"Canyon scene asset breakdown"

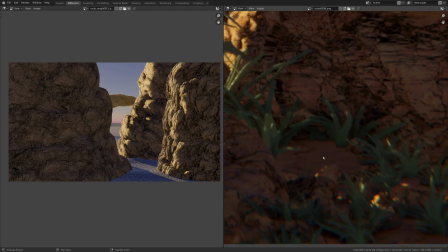(4:06)
Another change I made, if you look closely here, this is the ground material here, and I just kind of matched up the colors of them a little bit better.
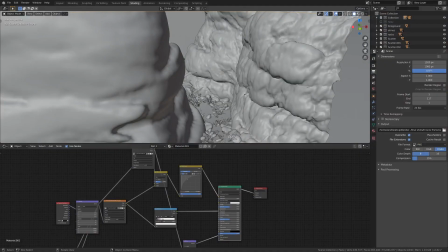(4:14)
And you can do that fairly easily in shading. If you take a look here at my other scene and we just render this,
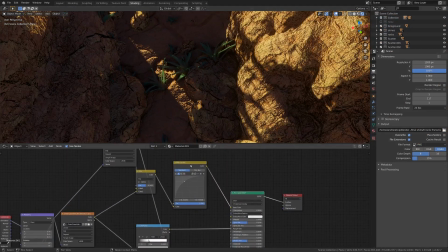(4:20)
you can see really all I did to the material was add an RGB
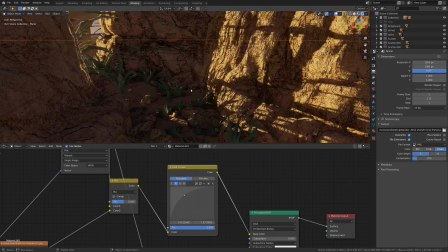(4:25)
curves node and then just bump up the red because there was quite a bit of red in these rocks.
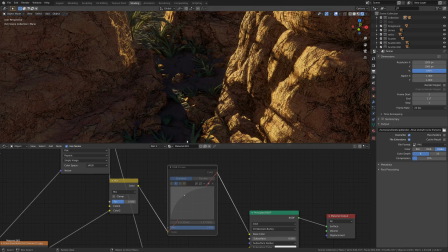(4:30)
And if we mute this, you can see it was a little bit more blue looking here.
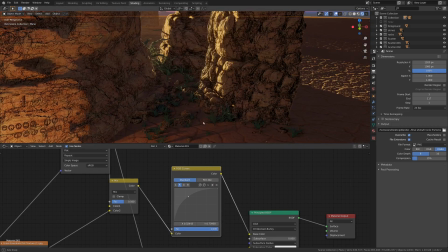(4:37)
So really, just kind of matching up material colors was a huge advantage.
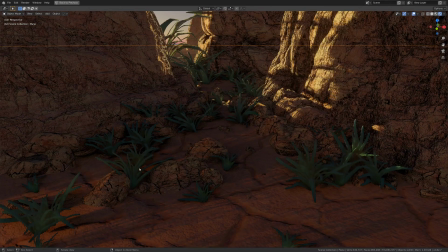(4:42)
And also in this scene, you can see the other assets I've put in. You can see the little rocks really well.
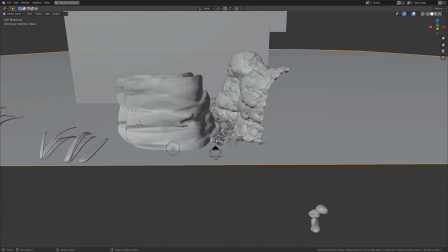(4:48)
And I've also added this light here, which, if we just hop back to the other scene, you can see this huge wall here was kind of boring,
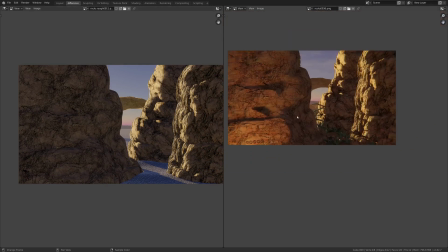(4:57)
and just a giant part of the render that wasn't really helping the story or animation or anything like that.
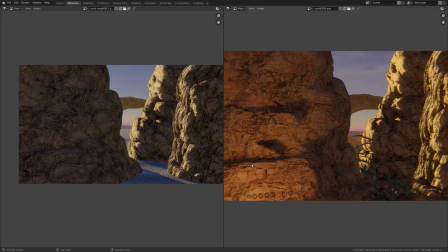(5:03)
So what I've done in this is I just added a very simple point light, and I've animated some of the values.
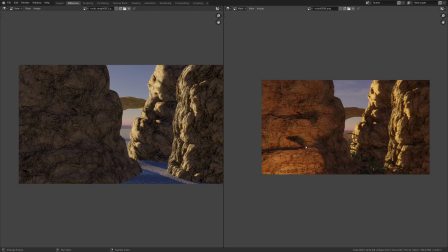(5:11)
I've got power animated and radius animated. So in this scene, I thought that would just kind of help to add a bit more story. It's like somebody had a campfire going here or something like that, and there's actually a little bit more life in the scene.
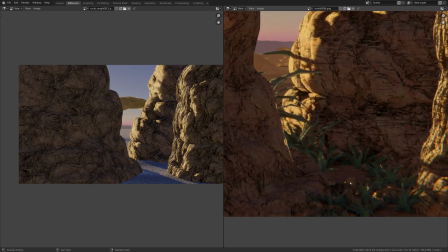(5:24)
So speaking of life in the scene, obviously there's these plants as well. They're kind of growing up in the little crevice here, and that helped to kind of add a nice contrasting color,
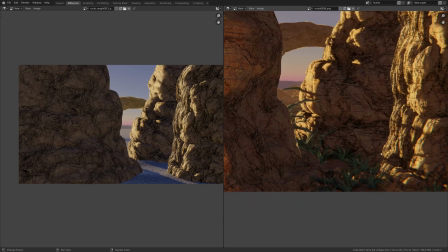(5:33)
as well as, like I said, just a little bit more detail and life and interest in the scene.
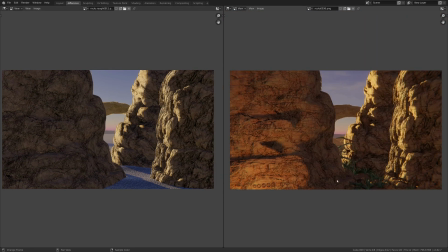(5:37)
What I'd like to do in a second here is to show you how I created these assets down here,
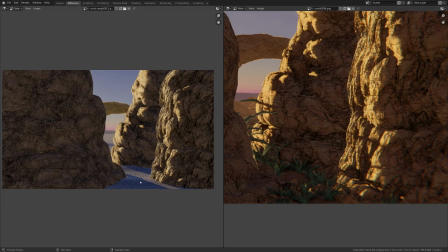(5:42)
the simple rocks and the plants, and how I scattered them fairly specifically on the ground.
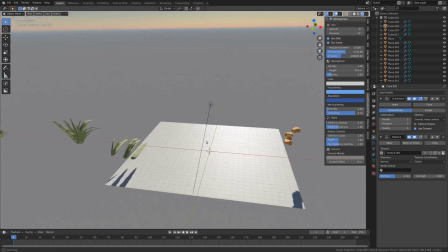(5:47)
So I'm going to hop over to my layout tab here, and I've got this pre-made scene,
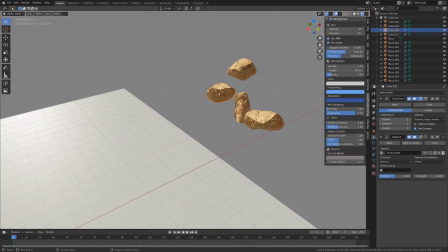(5:52)
and I'm just going to kind of run you through all the settings on these assets, how I created them. These rocks are absolutely terrible.
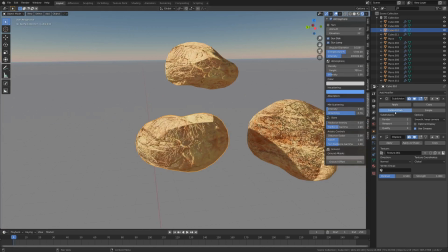(6:00)
They're just basically cubes, and what I've done is I've just put a subdivision modifier on them, as well as a displace modifier. And the cool thing about this displace modifier, it's just a cloud texture that's working with the texture here, and I've set the texture coordinates to be global.
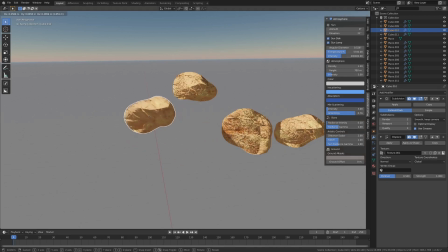(6:18)
So what makes that cool is when you grab them and move them around, the rocks procedurally change into a different rock.
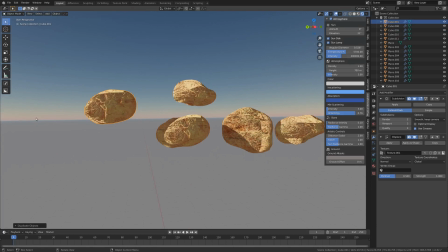(6:25)
So you can literally have the same object, duplicate it, and you've got a different rock, which is super handy, super quick.
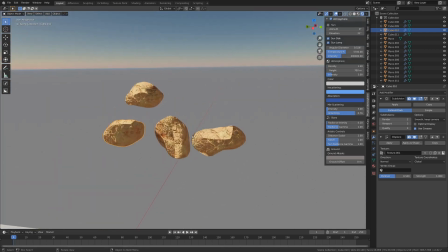(6:33)
It's a good way to make a lot of rocks really fast. And like I said, these are terrible. There's like shading issues with them, but they're good enough, and good enough is what we're going for.
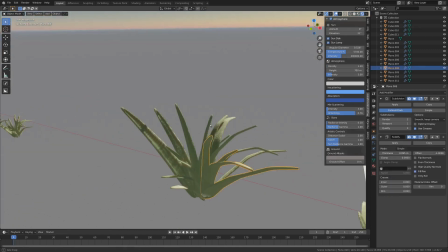(6:43)
So a quick look over here at these plants. You can see it looks a little bit complex, but it's just a few elements that are duplicated and moved a little bit at a time.
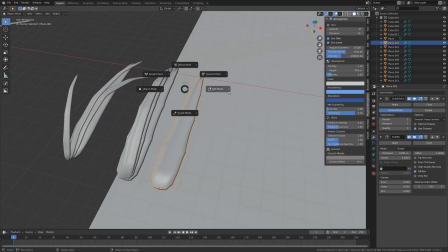(6:52)
So how I started was I just had a plane, which I kind of tapered a little bit. If we go into edit mode, you can see here, yeah, there's some loop cuts.
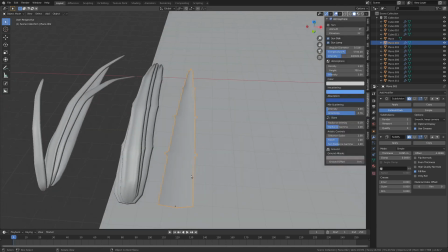(7:00)
It's pretty simple. This is just what the model looks like without any modifiers enabled.
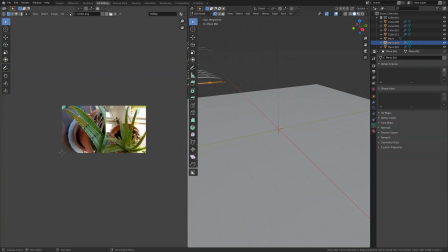(7:05)
And if we go into UV editing, you can see the texture I used here. Just took a picture of a plant and put that along that texture.
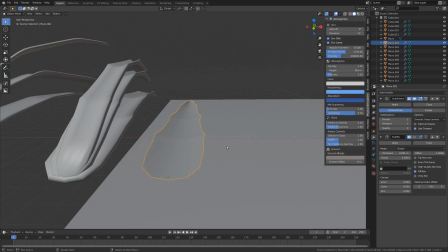(7:13)
So it's fairly simple stuff. Then what I did was add a subdivision surface modifier that kind of smoothed it out and made it look a little bit more organic.
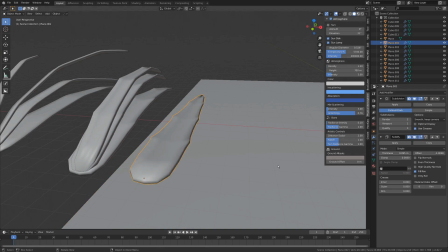(7:22)
And then I added in a solidify modifier, which just made it look a little bit more thick.
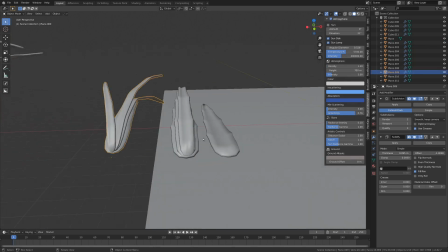(7:27)
Then using proportional editing and duplicating, I just kind of took these and layered them on top of each other a little bit until I got something like this.
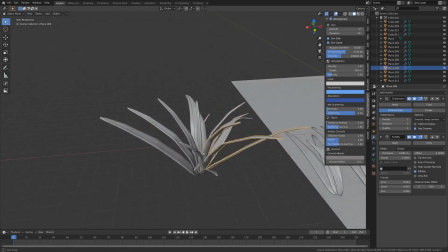(7:35)
And when I got something like this, I just kind of duplicated that into a few different segments, and I just created something like this.
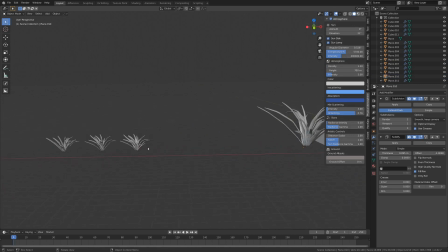(7:43)
Now with this, we can duplicate it and get a few different variations, which is what you see here.
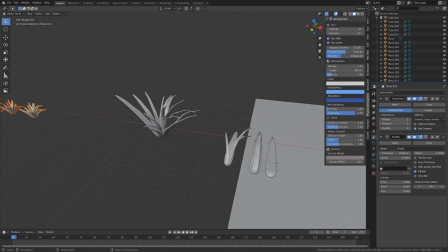(7:48)
So what you see in this process is really fairly simple. You just get one little building block, stack them together, and then duplicate them, and keep adding little variations,
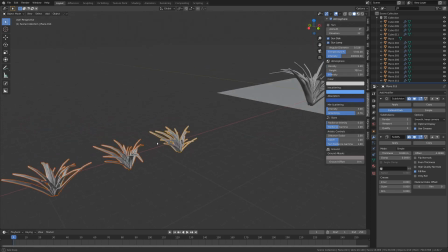(7:57)
but once you get that set, you can really create a lot of stuff really quickly. Like these 3 variations took me about 5 minutes.
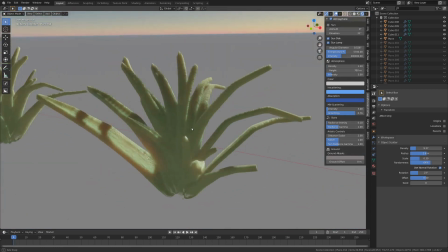(8:04)
Organic materials can be a tiny bit tricky, but this one actually came together fairly nicely.
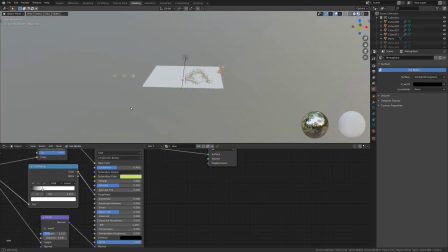(8:09)
If we go into the shading tab, I can show you real quick what that looked like.